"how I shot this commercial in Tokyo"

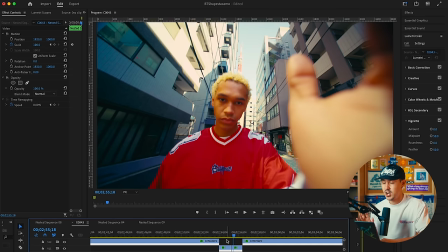And then afterwards, I have this effect where it almost looks like the speed ramp is being caught by Enzo.
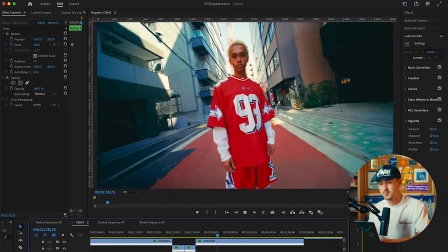So to show you the raw clips, again, I'm just doing this speed ramp thing, the same motion this time with the Tokyo Tower in the background.
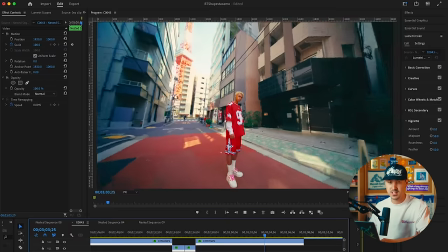This is our second location.
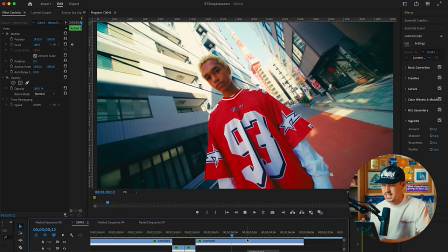All I'm doing is I'm just coming across and getting the same kind of not exact same because I think I forgot what the exact motion was. But I'm just coming across doing similar motions. So that gives me an opportunity to cut across in the actual speed ramp.
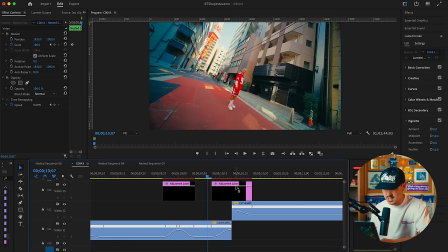And then when it actually speeds into the hand catch, I've got it up. And I don't even know what percentage is what percentage is this is what 3000% over four or five frames I go from 100% to 3000% it's
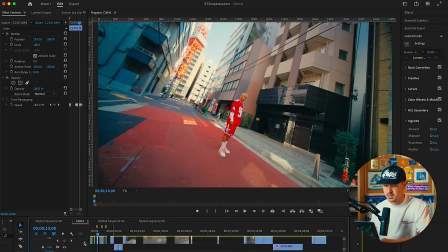a really quick speed ramp I found that to be honest speed ramping over five frames four or five frames is kind of the sweet
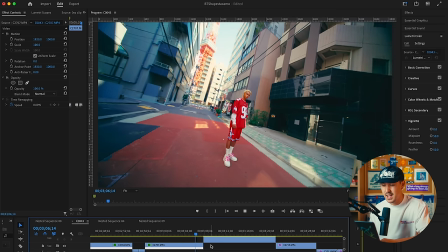spot for the stuff that I like to do this one I'm just having imposed but the second one I actually have a handheld whip where I just
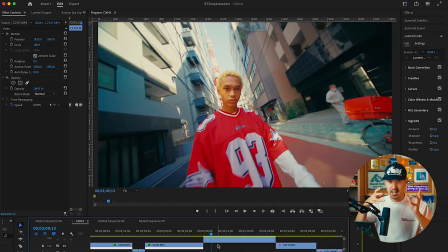have Enzo have his hand out and I physically move the camera into his hand and then I take a step back so that gives you a
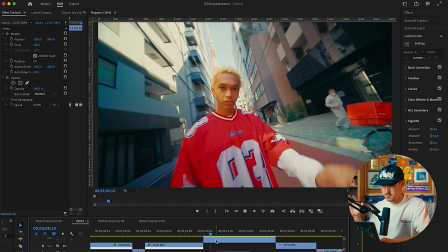dynamic additional moment where you could transition into his hand and then I step back.
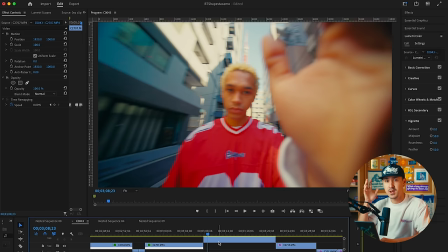These sorts of clips it's nice to have or direct your model just have your hand really firm and so you do the rest of the movement you
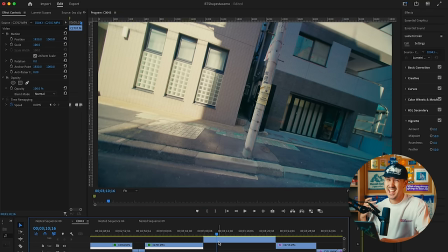don't want them to to really have to like consciously push too hard or do anything too difficult you do most of the movement with your motion
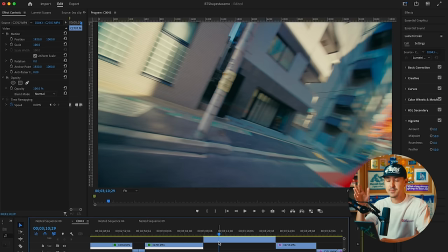and just have him stay firm and be very clear in your direction so i had him have his hand out i said as soon as i hit your hand i'll take a
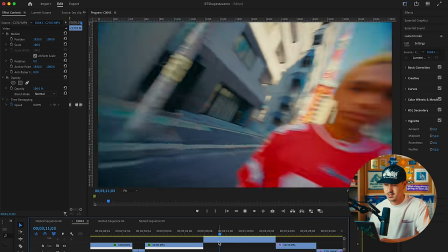step back just lower your hand as soon as you catch it so that's what happened here and that's the clip i
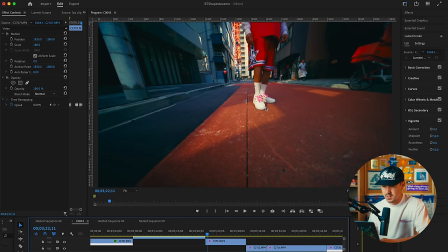ended up using this next clip here is actually the same clip but there is this beautiful pool of light i just had enzo step around
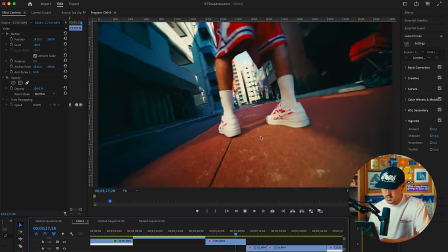a little bit just have them told them to rotate a little bit and i just came in and did a little handheld movement here i think i had
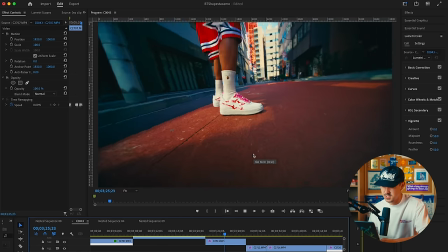the active stabilization again on this one
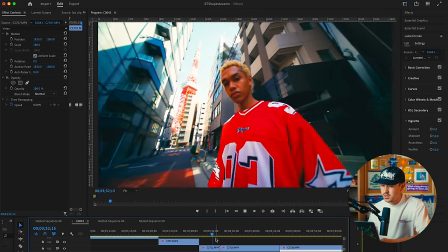i like these little cut scenes where you have the model he's
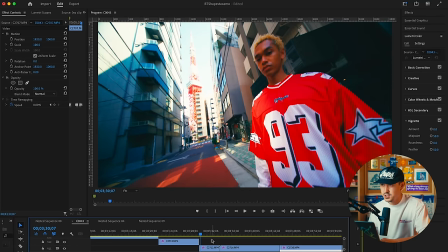looking but basically you just want them to to be dynamic and when you're when you're directing somebody the worst thing you can do is tell him just be dynamic, give him clear instructions. So I was like, look at the tower and then look at the camera. So I said three, two, one.
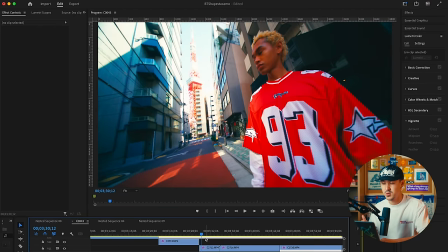And on one, he just looks at me. So he has one thing he has to do and the rest of it I can control in the actual camera framing.
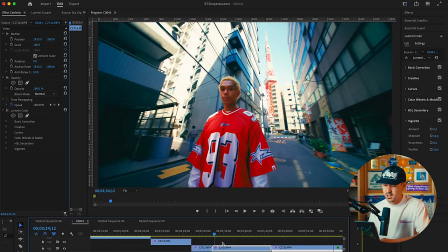This next scene here is on the gimbal again. This time I have it on the PTF mode, which is like it keeps the horizon stable and you can kind of tilt up or down using your own handheld movements.
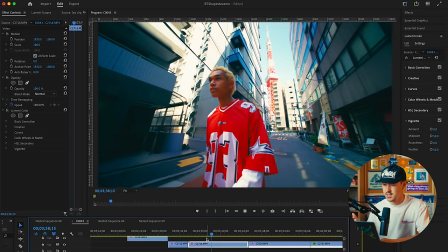I'm just having him walk at a constant pace and I'm just walking with him so I can get both the toga tire in the background and
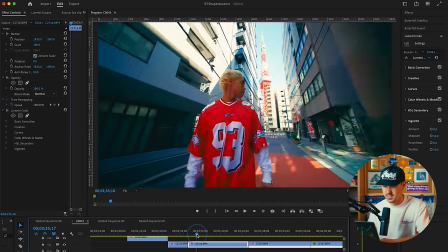him and then I'm just giving myself a little extra I didn't use a second part in the actual edit just cool to get another different movement style
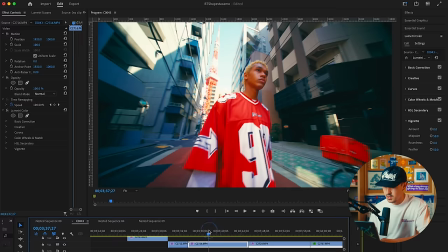you can see here I told him to
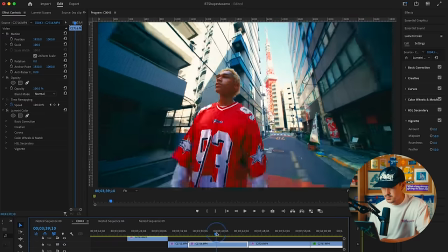look around like look to his left this is actually in the actual final to edit I cut here
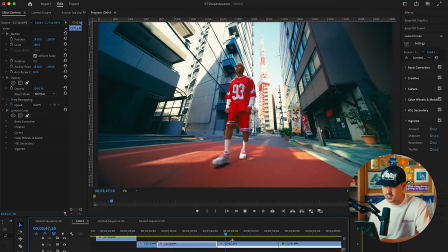and to this tighter shot or this wider shot actually sorry this
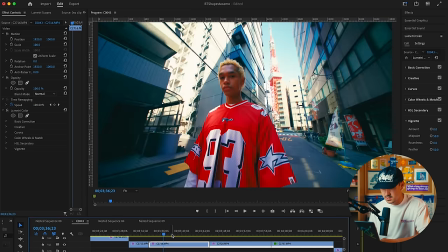is a different shot as you can see this one's medium then I wanted a full
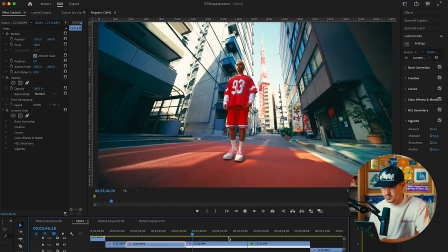body as well because obviously it's a shoe commercial I want to make sure I get the shoes in here exact same movement though really exact same movement
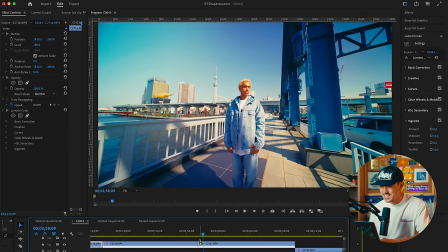it works because it's such a wide lens this 10 mil is amazing this next scene this is again you can tell I mean if you've been to Tokyo or been at Sakusa you know where this is This is like the bridge right next to to the main area.
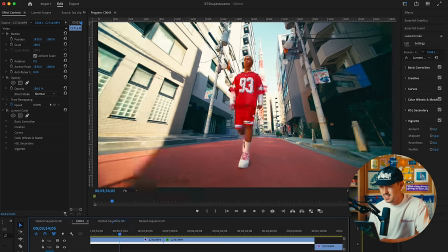This one, I in my head, I did the same FPV thing across all three locations.
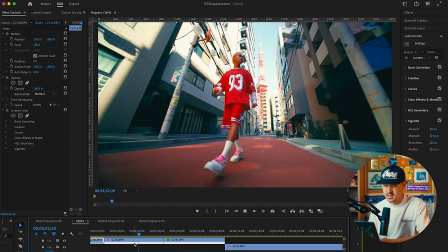But I also thought maybe I could try and this came about during the shoot. I thought I could transition this to the next location by shooting the same style of shot.
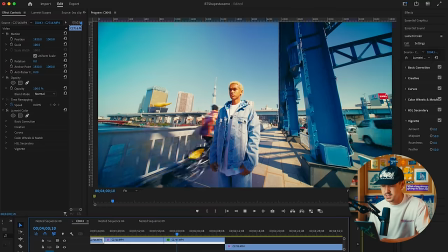So I shot almost the exact same shot here.
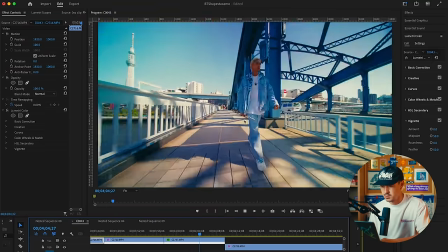And here I'm just rotating around again.
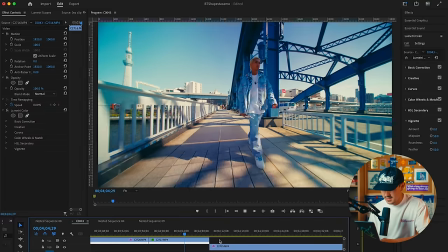This is on the gimbal, the G.I.S. RS3. At the end here, I'm just whipping away with the gimbal.
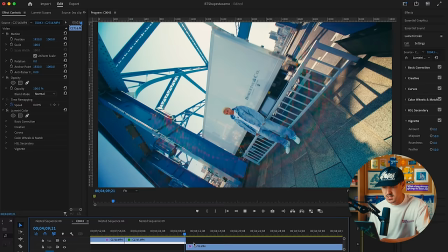In my head, I always like to add movement at the end of clips or at the beginning of clips to cut to. This again is the FPV raw footage.
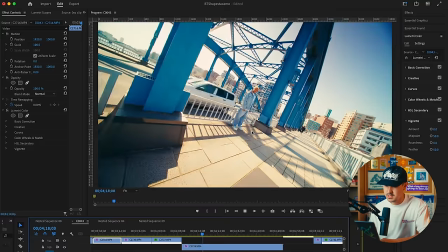So the blues are just so brilliant here. So I really wanted to capture that. So I started wide, came in medium, came in tight again.
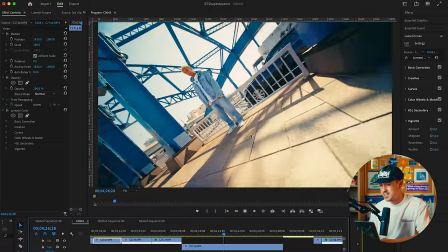Again, a lot of times I like to backlight on video. It just gives you a little bit more dynamic edge to your video
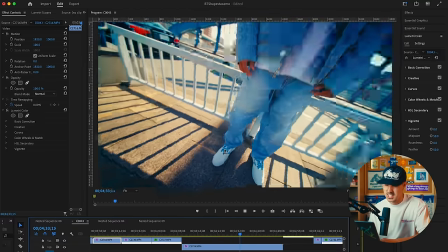and you can just with the dynamic range on on 10-bit and and
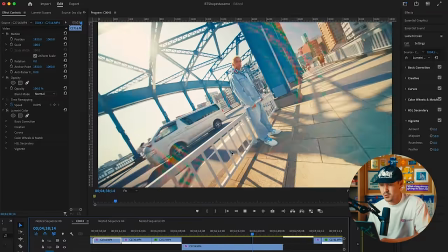it's just easy to to work with backlight situations rather than have super
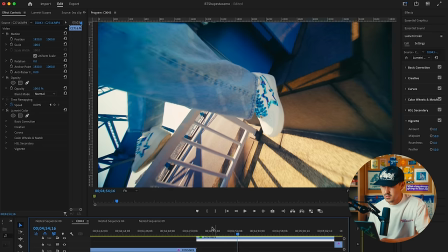harsh front lit subjects this is on the fpv mode as well i was just
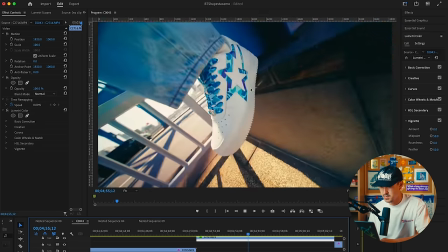getting trying to get some b shots i didn't use that shot i like that shot um i just started in the shoe here came out wide this is a cool
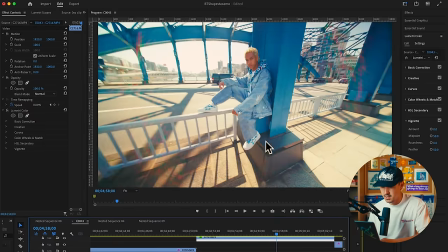pose I had him do just kind of sitting here with one leg on one leg back crossing and then getting your your blues
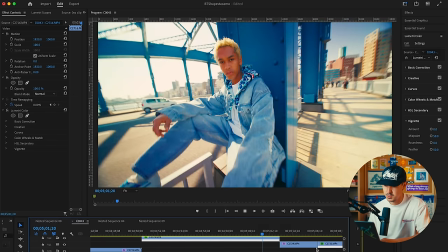right here on the pole it's pretty cool this
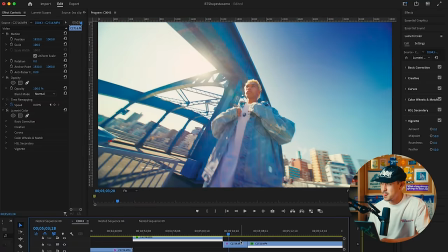is just a handheld shot I'm I would say I'm rolling most of the time when I'm shooting
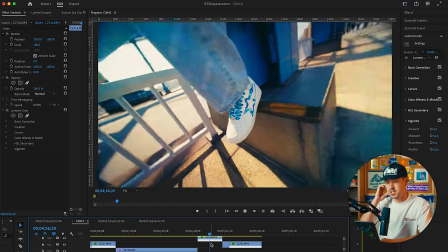even if it's just like little moments you never know what you might use especially when you're solo shooting I always like to shoot more than I need
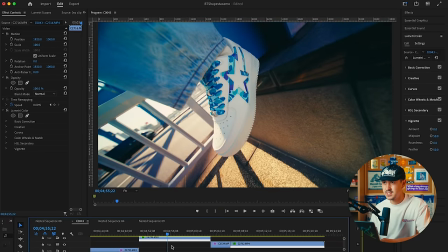but not like not isn't like shoot every scene 10 times I like to shoot a lot of different scenes two or three
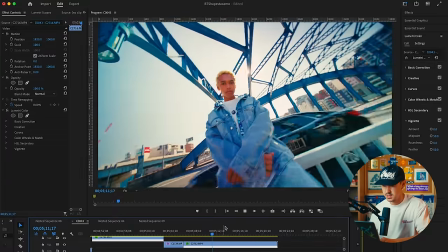times so this is kind of what I did here I did it three or four times you can see here that was me like the camo pants right there I'm just
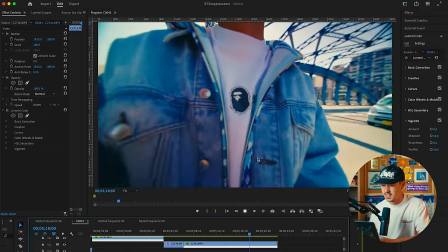whipping down after I get a good kind of focus scene this
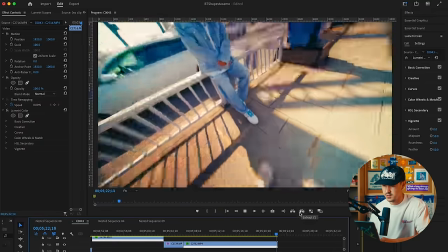one I wanted the logo and whip down let me show you that one more time.
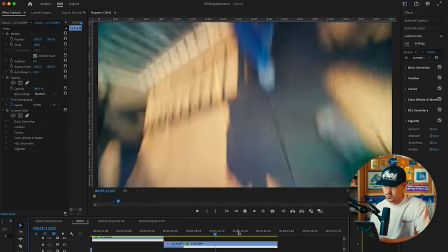Pushing in, this is all handheld. Whipping down, whipping down, and giving myself a little bit more.
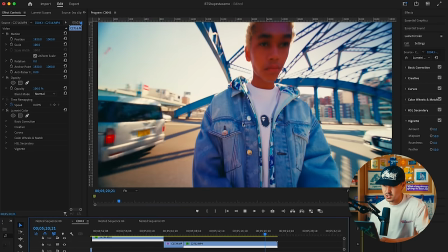One tighter shot, just in case I need it, in case I want to end on a logo or something. And that's it. So this was shot all on available natural light. There was no modifiers attached. I just had the ND filter. This was shot on two lenses and it was shot all by myself. I had Jojo assisting me for photos. I actually shot photos for the campaign as well. But for the video, it was just me and the model working around. I think the key here is the brilliant colors in the backgrounds that really add to the shoe color and also the model's fits. In terms of pre-production, we were very particular in the location selections. But for the shots, I kind of had a general idea of what I wanted. I've shot these sort of campaigns so often that I know the various different shots that I need. and because there's no like specific shot list that was required from the client, I wasn't too worried about what I needed to shoot. I obviously know that I need tights of the actual details of the shoes, some wides and obviously some environmental shots. For these sort of short campaigns, you obviously want to focus on the shoe, but the environment is what makes the video so interesting. So just getting a good combination of both and giving yourself a lot of room in the edit to play with the various focal lengths and the various shot styles will give you a lot of joy when you're shooting. If you have any questions on anything else in this video, feel free to leave them in the comments below. I'll try to get to you. As always, appreciate you sticking to the very end. Please like, subscribe, all that jazz, and I'll see you guys in the next one.